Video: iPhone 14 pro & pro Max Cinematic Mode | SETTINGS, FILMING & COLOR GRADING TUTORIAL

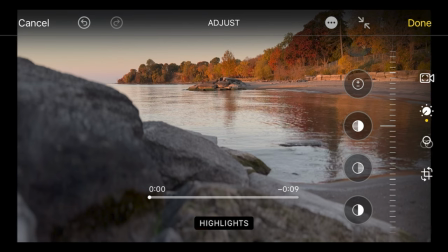In this case, highlights are pretty good. Sometimes I tone them down a little bit, but maybe I'll do just like, I'm gonna do very, very, very little. So maybe -9.
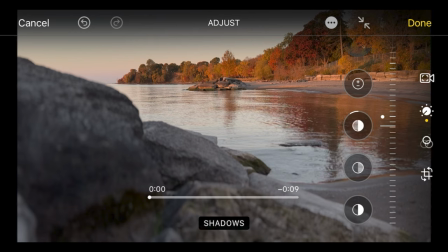But it's just personal preference. Next setting is shadows. You can bring those shadows up or you can bring them down. Now, I like a little bit more dramatic look, so I'm actually going to bring them a little bit down to about -25.
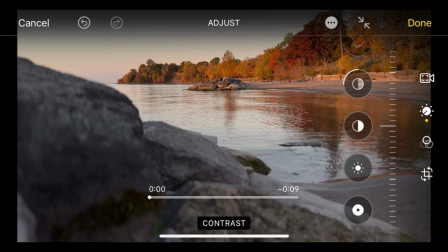Next is contrast. I feel that the photo has already enough contrast. I don't need to do anything else.
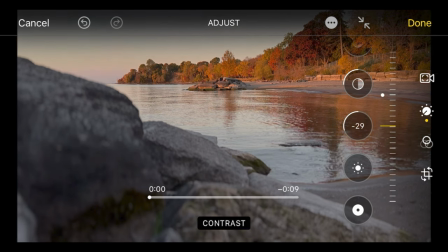I could try, but no, I'm just gonna leave it at 0. I'm happy with the contrast.
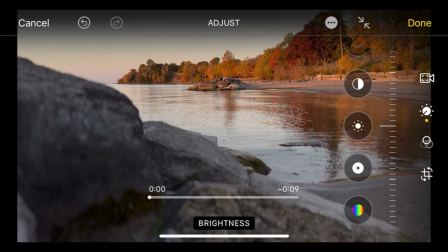Brightness. The photo is exposed properly. That means it's not too bright or too dark. I'm gonna leave it. Black point. You can take the blacks a little bit out to make it kind of washed out, or you can bring them in.
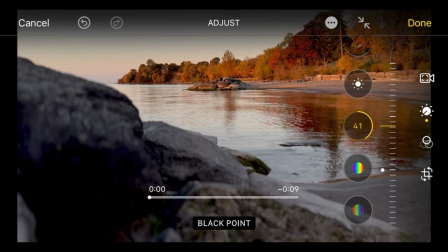I'm just gonna leave it as it is. Saturation.
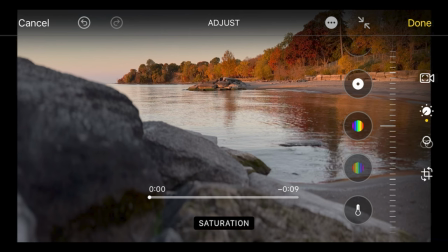The photo is already colorful enough, so I'm gonna leave it. Saturation is something which also affects skin tones. So if you have a person standing there and you're gonna crank it up, the skin is going to get a lot more orange. If you have a person in the shot, it's actually better to use the one control below, which is vibrance. Vibrance will just take the mid tones of the image and it will save the skin. It's not gonna go that orange. So if you wanna boost it up, make it more colorful, use vibrance. If you don't have any people in the shot, you can use saturation. Saturation will make all the colors pop.
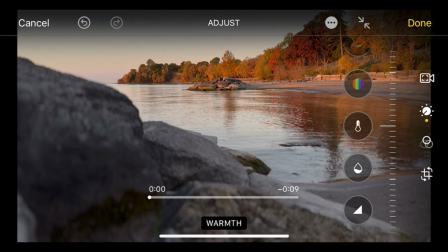Warmth. The photo is quite warm, but I think that I'm gonna make it tiny bit warmer in this case.
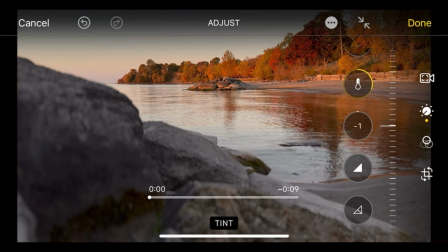Tint. Tint is going to change the tone. So you're gonna go to reds or you can go to greens. I'm going to go a little bit higher, about 20. Sharpness, I'm not gonna touch that. The photo is already sharp enough.
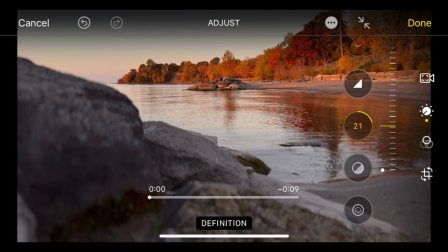Definition, again, I don't want to create more of a definition. It's already sharp enough. Noise reduction. The clip was filmed in a very good lighting condition, so there's no noise in the shot. And vignette.
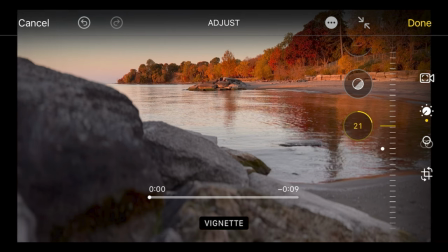That will give you kind of old looking cinematic style photos, so I can add that just a tiny bit. The darker frame. And that will be pretty much it for this particular look. Once you're done editing, you will hit done, you will save it, and you're finished.
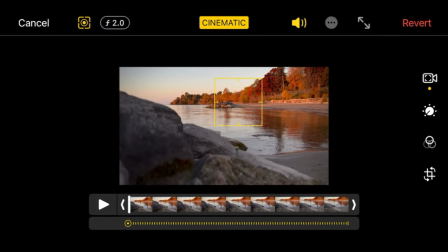Or if you have simple clips to this one and want to have the same look, you can hit the three dots at the right,
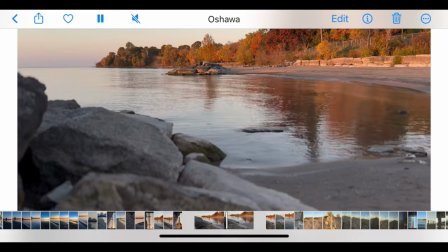copy edit, go to the next clip, hit edit, and those three dots again,
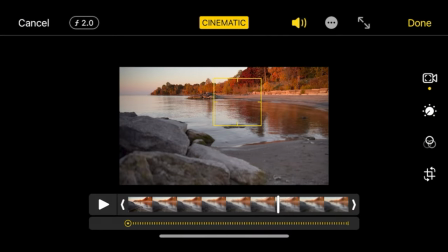and select paste edits. Now you have the same look as in the previous clip. I hope this video helped you understand cinematic mode a little bit better. Give it a thumbs up if it did. And don't forget to subscribe for more. Say hello, leave a comment, and I'll see you in the next video. Ciao, ahoy.